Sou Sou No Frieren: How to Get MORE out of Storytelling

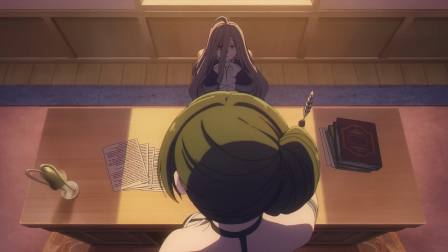(24:38)
When it comes to power dynamics, a good example is when Ubel is talking to Zensei. See how the camera is positioned to make Zensei appear smaller and Ubel more intimidating.
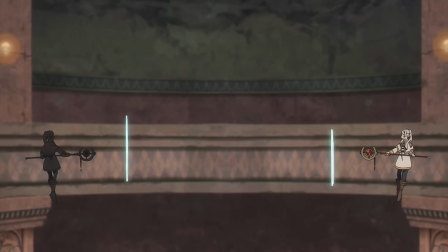(24:47)
Meanwhile, when Feren is fighting her clone, there are a lot more two shots where they're both at same level, to visually represent that they are evenly matched.
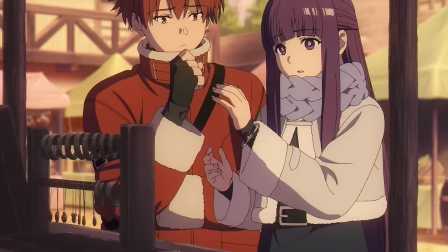(24:55)
Also take note how close both Freerans are within the frame, putting the characters close to one another is typically used to create a level of intimacy.
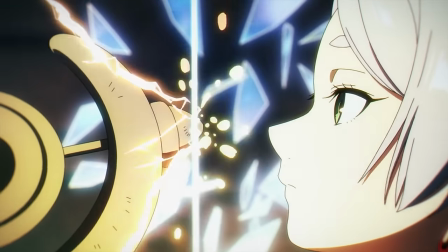(25:02)
Saito uses this to highlight how locked in both Freerans are to one another, which makes Fearne's interference more significant.
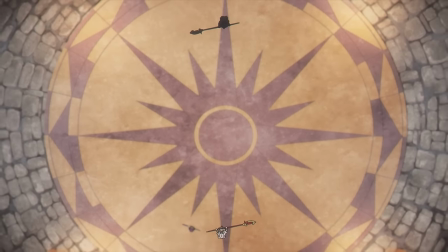(25:08)
Even at the start of the battle, the distance between the Freerans and Fearne makes Fearne appear completely unrelated to the battle.
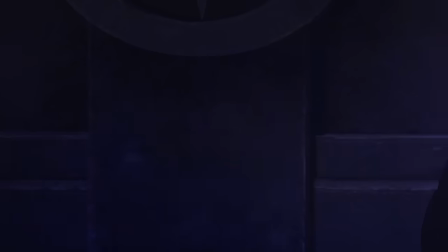(25:14)
There is a very important bit of subtext behind this battle, but I'll let you figure it out yourself. I love to hear your interpretations in the comments.
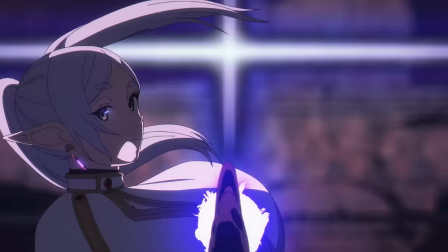(25:21)
I'll even heart the ones that I think are close to my interpretation.
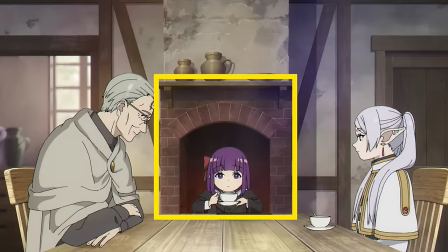(25:24)
Saito also tends to use objects as dividers or confines as a way to better represent the conflict in the story or a character's mental state.
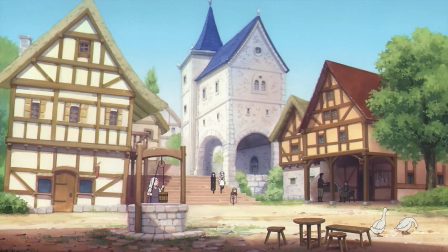(25:32)
Episode 2 is probably the best example.
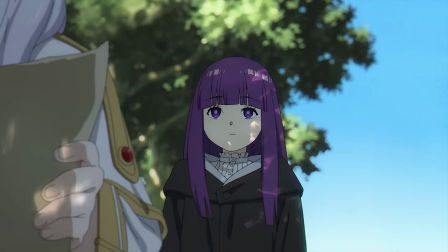(25:34)
This is Fearne's first adventure with Freerun after Heiter's death, so she's very much dependent on Freerun and sticks close to her the whole time.
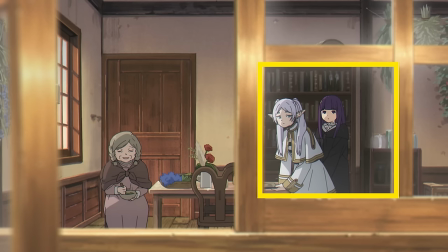(25:41)
This is visually represented in this shot where Freerun and Fearne are framed inside a small window frame.
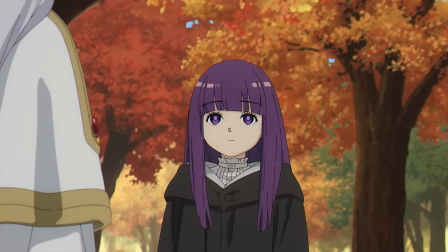(25:46)
But, as the story progresses, there are more dividers between them as Fern gradually shows concern over the time it takes to complete their quest.
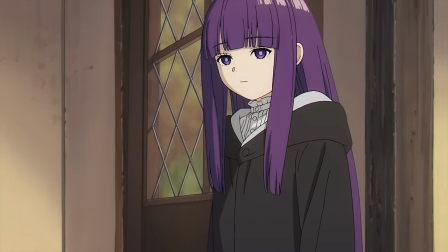(25:54)
She doesn't want to leave Freeran, but she doesn't want to waste her time in this village looking for flowers either.
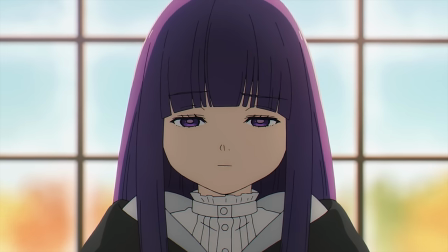(25:59)
She feels trapped. And how is that represented through blocking? By using the railing to isolate Fern.
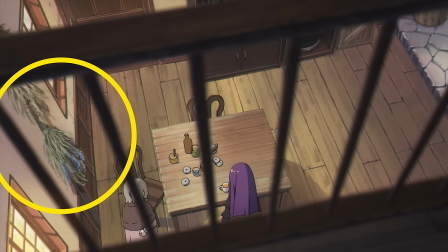(26:04)
The railing can even be interpreted as prison bars. The blue flowers on the left are intentionally placed there too.
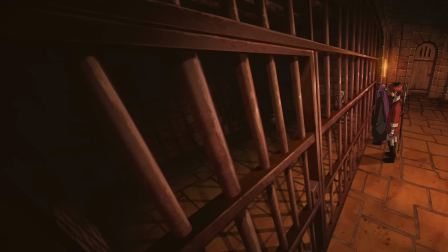(26:10)
A similar motif can be seen in episode 7, when Freeran is locked away in a dungeon. Notice the angle used for Freeran's and Fern's conversation?
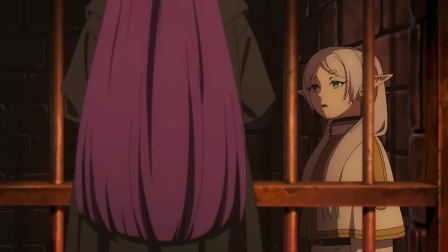(26:17)
It's not quite clear who is behind bars, because in essence, they both are.
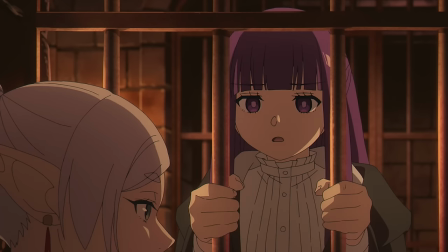(26:22)
That's why we see Fern grip the bars when talking about Freeran wasting time, because again, it's Fern's time being wasted too.
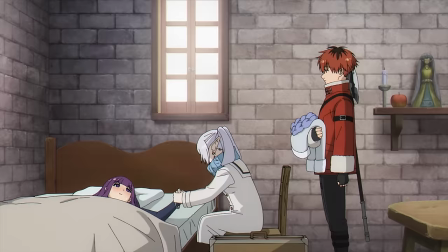(26:28)
The show also tends to use the same compositions to create a link between two different scenes. Again it's like poetry, sort of they rhyme.
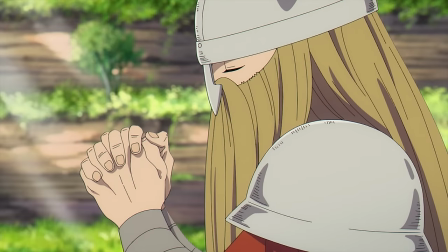(26:35)
It can sometimes have a match cut where it would cut between two scenes that match the same composition.
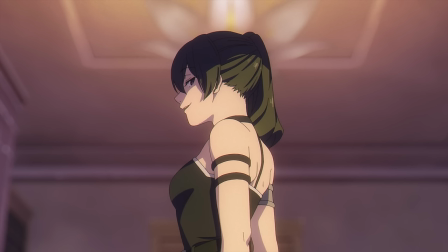(26:40)
These repeated compositions are used in different ways. It can be a way to easily reveal a character's emotional state, as we see in the match cut of Zense.
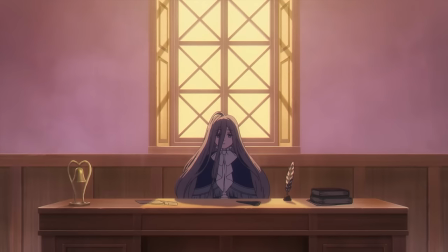(26:48)
Yes, we understand that the previous scene was a flashback, but the match cut indicates that she's having the same feelings that she did in that scene.
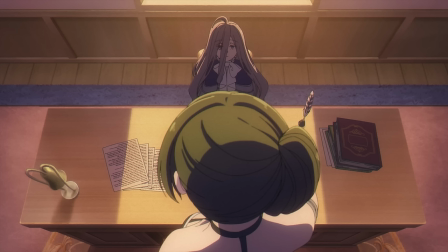(26:55)
And we already know what these feelings are as the flashback scene sets Ubel up as a dangerous and intimidating character.
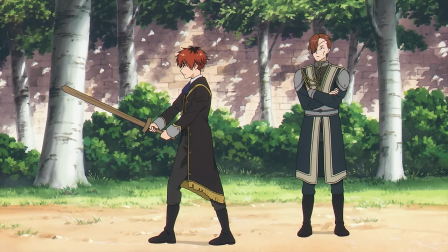(27:01)
We have the same shot composition when Stark is learning from Lord Ordon as we did when he was learning on his own and being judged by the other warriors,
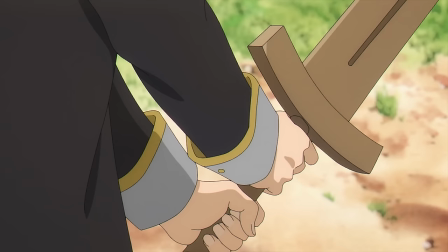(27:09)
visually revealing that Stark's feelings of inadequacy are still haunting him.
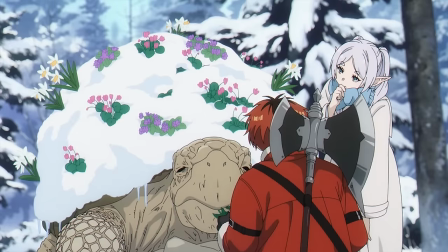(27:12)
While some may argue that matching shots can be there as a budget-saving technique, I think it's quite obvious when it's intended to have more significance than that.
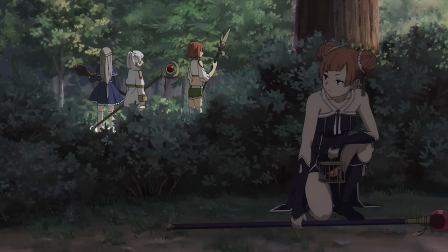(27:20)
Saito also tends to utilize the space in the frame to enhance the story. Whenever you see a strange gap, there is likely meaning behind it.
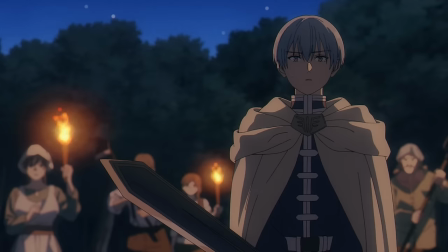(27:26)
I already talked about the use of space in my previous Sphere and videos, but there are many other ways to utilize it.
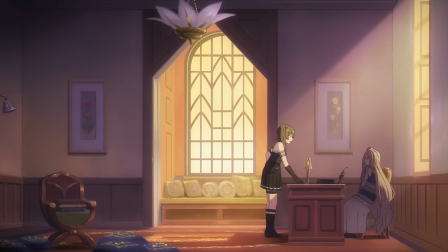(27:32)
Going back to Ubel and Zenze, look at this wide shot on how much free space there is. What does that tell you?
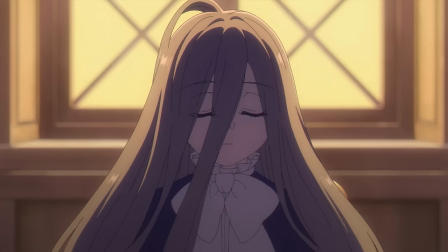(27:37)
To me, the show wants to make Zenze appear cornered and Ubel taking a much more dominant position.
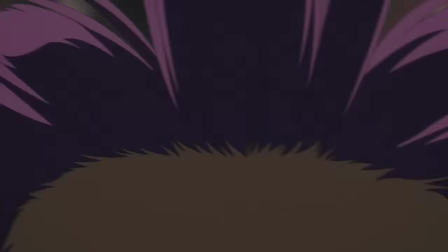(27:43)
Sosonofrian also makes use of carefully placed close-ups. A close-up is usually used to guide the viewer to some important detail that the filmmaker wants them to pay attention to.
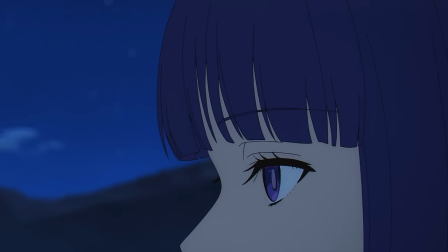(27:51)
You can see a few of those in Fern's battle with Lord Lugnar. They are used to build tension in a similar way that western movies used to during Mexican standoff scenes.
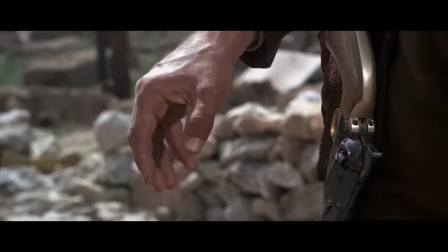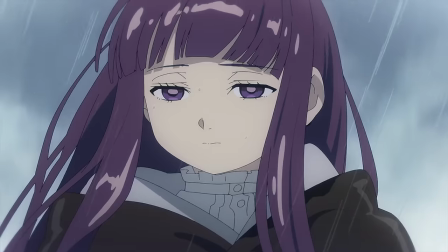(28:06)
I'm also happy to tell you that Sosonofrian uses lighting, especially diegetic lighting, to better capture the tone of the scene.
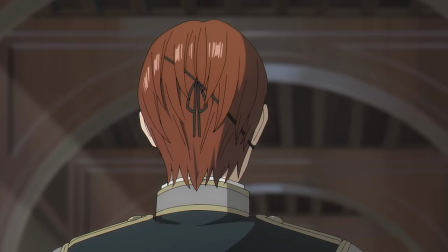(28:12)
For example, you can notice how Lord Ordon and Stark walk past the window and the colors suddenly fade alongside Stark's expression.
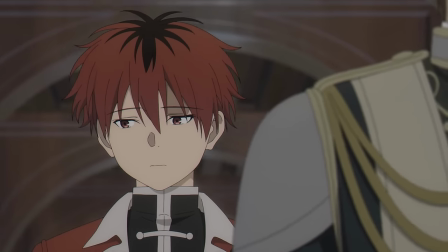(28:19)
Since Lord Ordon mentioned Stark's village, we can infer that something bad happened to the village without needing to go into the backstory again.
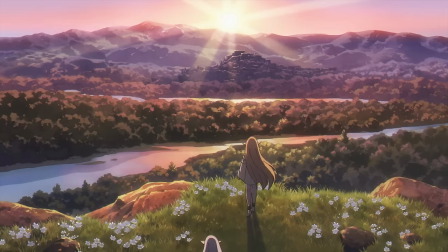(28:26)
It's a little detailed but extremely intentional. I could go on and on but I wouldn't want to ruin all the fun.
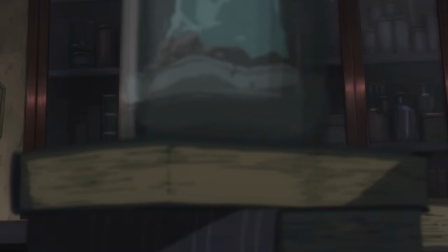(28:31)
I highly recommend you try to analyze a few scenes and interpret the meaning that they are trying to capture and how they use film language to do so.
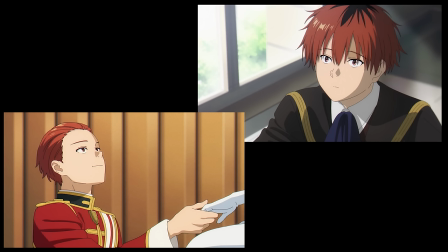(28:38)
If you want a bit of homework, do it for the Stark and Fern dance scene in episode 15. There is a ton of easily detectable visual storytelling going on in that scene alone.
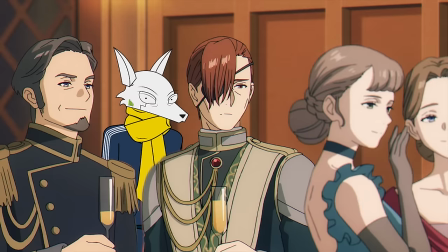(28:46)
Let me know in the comments what you can find. Despite my praise for the show's use of film language, it's still not without its flaws.
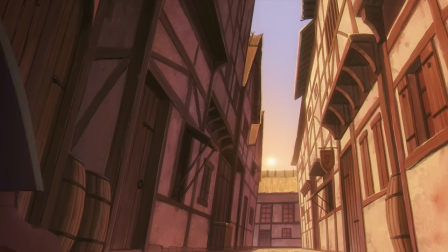(28:53)
While how much they affect your enjoyment of the show is subjective, I feel there are some observations I'd like to point out regarding visual storytelling. One of my personal criticisms would be the overabundance of emotionally distant and stoic characters in the show.
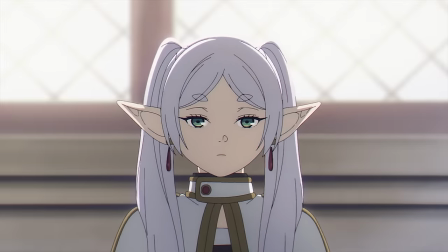(29:04)
The show seems to be trying to establish Frienne as an outsider in the society by the way others perceive her and the choices she makes.
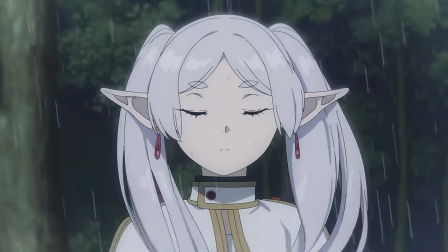(29:10)
However, visually, the way she acts doesn't appear too different from many other characters who also seem stoic and emotionally distant.
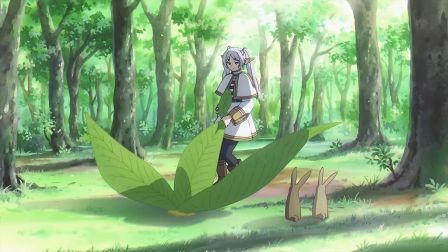(29:17)
Sure, I don't think Freiren needs to be as alien as Rey from Neon Genesis Evangelion.
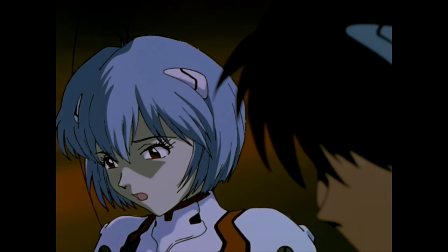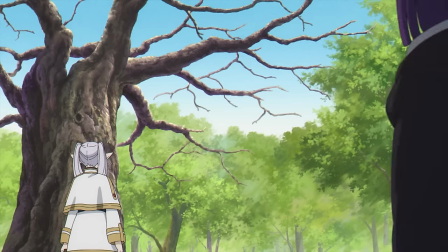(29:30)
But at the moment, her quest to better understand humans is undermined when the human characters look and act like Freiren.
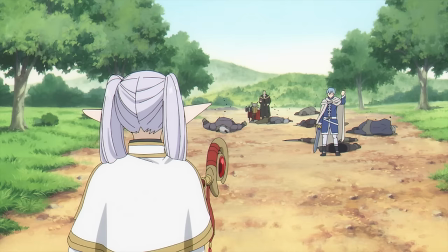(29:36)
Contrasting characters could help mitigate that and I think that's what Freiren had in the first party.
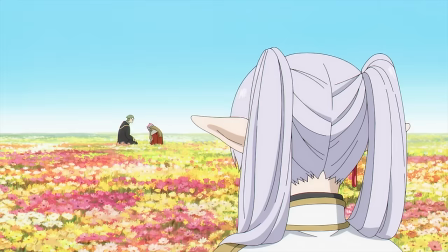(29:41)
Himmel, Hyter and Aizen were a lively bunch who weren't afraid to be fun, playful and open, which made Freeran stand out more as the odd one out.
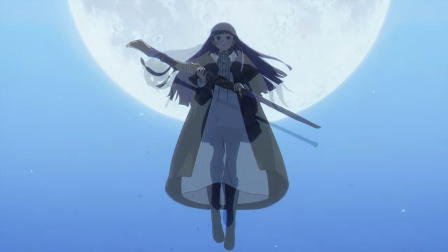(29:48)
But with this new party, we don't have that contrast. Feeran is basically Freeran 2.0 and Stark is pretty much the butt of all the jokes.
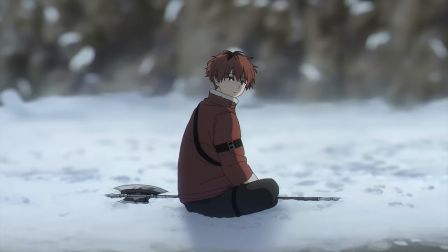(29:55)
Stark seems to be there only to learn rather than teach. And while the show is hinting at him becoming a hero, to me, he doesn't have the charisma of Himmel.
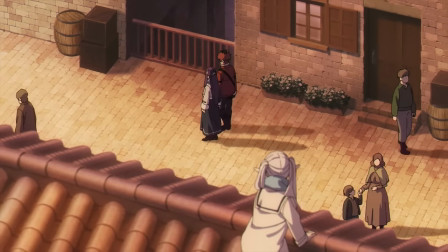(30:03)
One way this trio could work is if Feeran and Stark grow to become more human for Freeran to learn from.
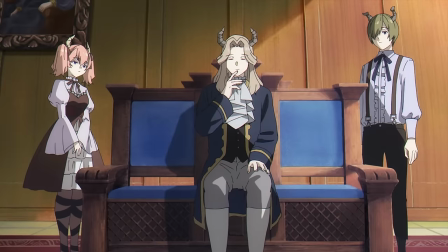(30:07)
But honestly, I don't see it, especially when the characters outside the party and even the demons appear to act very similar to everyone else Establishing a norm that Frienne is already part of.
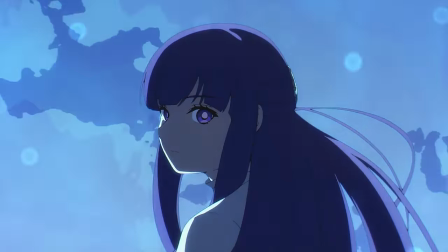(30:16)
I understand it's cool to have characters stay calm and collected even at dire times And it does make the rare
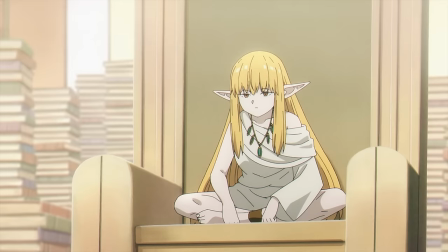(30:21)
moments when they do emote stand out more But I feel like the creators are a bit too economical with those expressions.
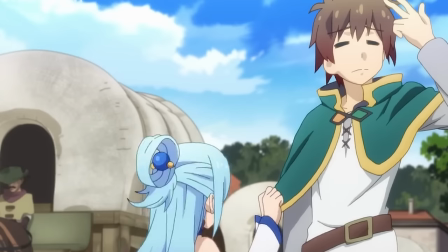(30:27)
Yeah, it's better than loud and obnoxious characters who don't know when to shut up You were born with a special ability, the ability to change!
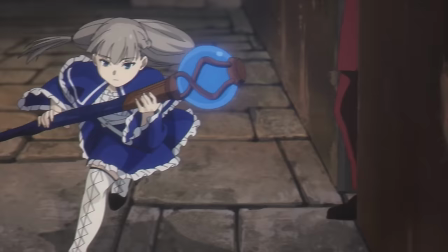(30:36)
But I was still looking for a bigger distinction between the characters we meet on this journey. I think the show could have used emotions in battles a lot more to create a better contrast between these characters.
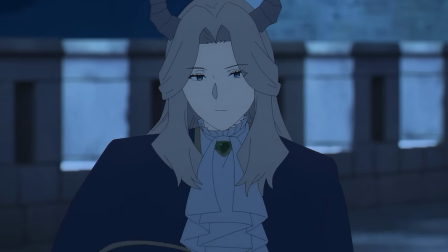(30:45)
Like say in the battle between Fern and Lugner, Fern could have emoted a lot more to contrast Lugner's lack of emotion, thus building up the distinction between humans and demons.
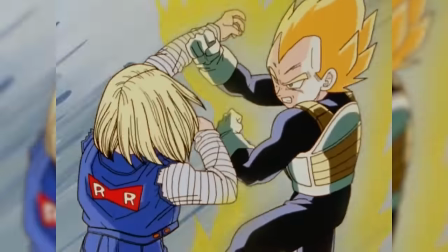(30:54)
If you want to see a good example of that, watch Vegeta's and Android 18's fight in Dragon Ball Z. You can see the clear distinction between the emotional and passionate fighting of Vegeta,
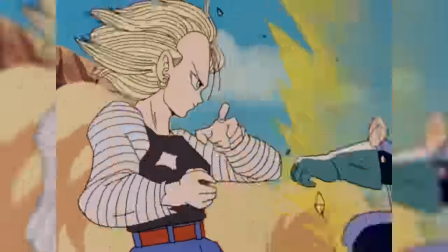(31:02)
contrast against the calm and calculated style of Android 18. I feel like Soso and Oferrin could have benefited from that a lot.
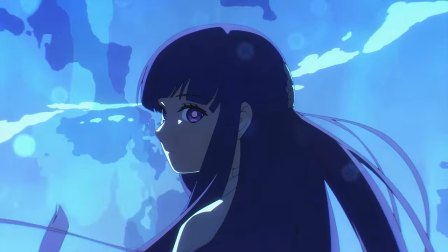(31:08)
She doesn't have to do a Super Saiyan scream, but I don't know, frown, get a bit angry. You are fighting one of the creatures that destroy your village and your family.
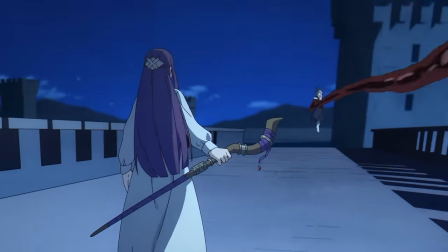(31:15)
You don't have to go all Khabib on him. Right now, they made Fearn way too competent and calculated in what is her first solo battle against the demon.
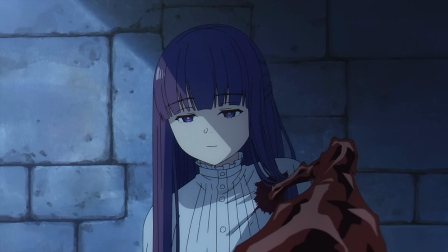(31:25)
Taking damage is also fairly inconsistent in the show, and a missed opportunity to develop the characters. For example, I can't really tell if demons feel pain or not.
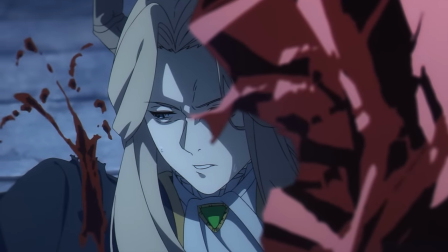(31:32)
Some get their hands sliced off and feel nothing, others wince at a scratch, but also stay perfectly stoic when they lose half of their body.
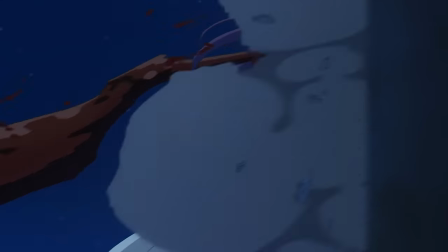(31:38)
Fern also tanks an impalement wound like it was nothing.
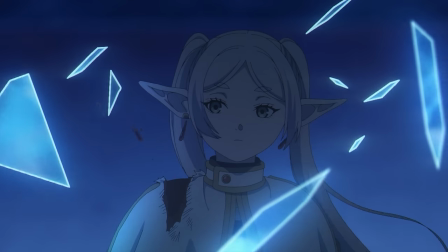(31:41)
I expect Freeran not to mind that kind of injury because she's a veteran at this point, but since when does Fern have such a high pain tolerance?
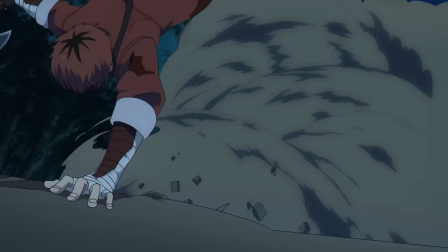(31:49)
Meanwhile Stark, the party's tank, is groaning at every cut,
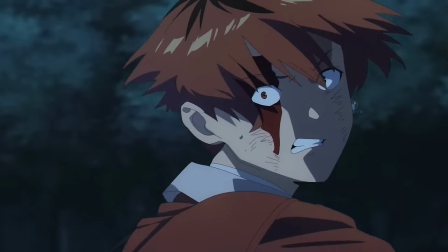(31:52)
I don't know, I feel like it was a missed opportunity. Also, I don't want to be labeled a demon apologist again, but I can confidently say that this screen rant article by Joshua Fox is wrong.
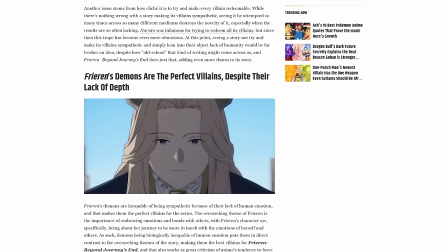(32:06)
Demons in Freiren are not simple, basic or just pure evil. If anything, a lot of the backstories involving demons are more tragic than evil.
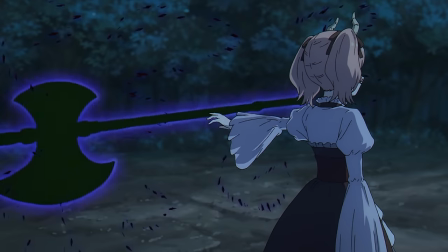(32:13)
It's a shame I didn't bring this up in my previous video, but while Stark was fighting Linny, she explains that she learns her moves by watching other warriors, one of which was Aizen.
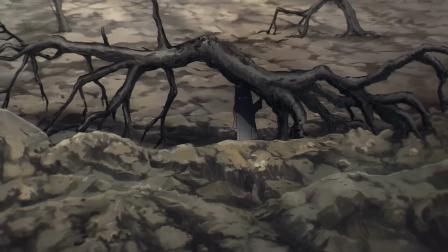(32:21)
But look at the circumstances that she was watching him. She's a child watching a warrior slaughter all her kin.
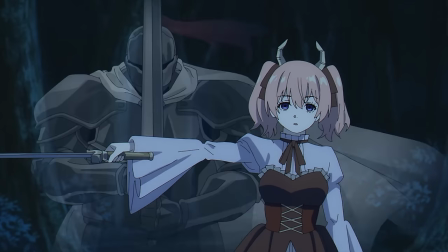(32:26)
Sure, she may not have the empathy to feel sad for her fallen demon kind, but as the audience, we shouldn't ignore the intention behind the shot.
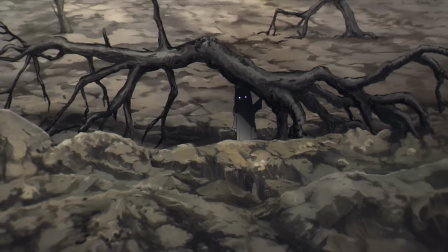(32:33)
Throughout Soson Ophirion, we have seen many children orphaned after a demon attack. So doesn't it strike you as weird when we see the same scenario from a demon's perspective?
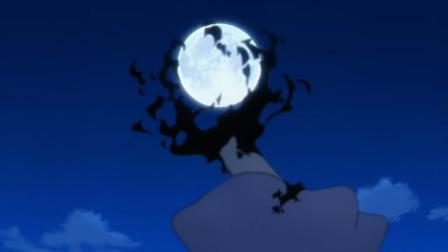(32:41)
Or what about this shot of Lini grasping for the light of the moon before bursting into ashes? Is that really how an evil villain's death is normally shown?
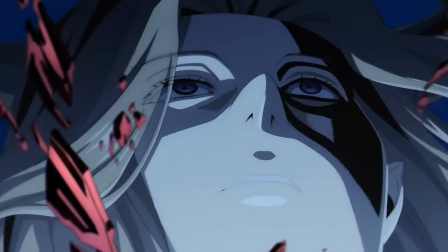(32:48)
Either the creators fail to capture the basic villainy of demons or they're trying to add a layer of complexity to them.
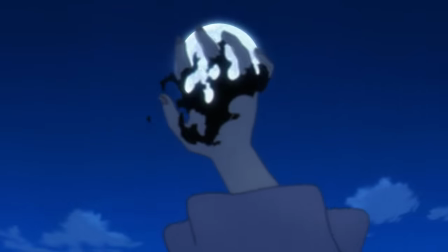(32:53)
I'm going with the latter.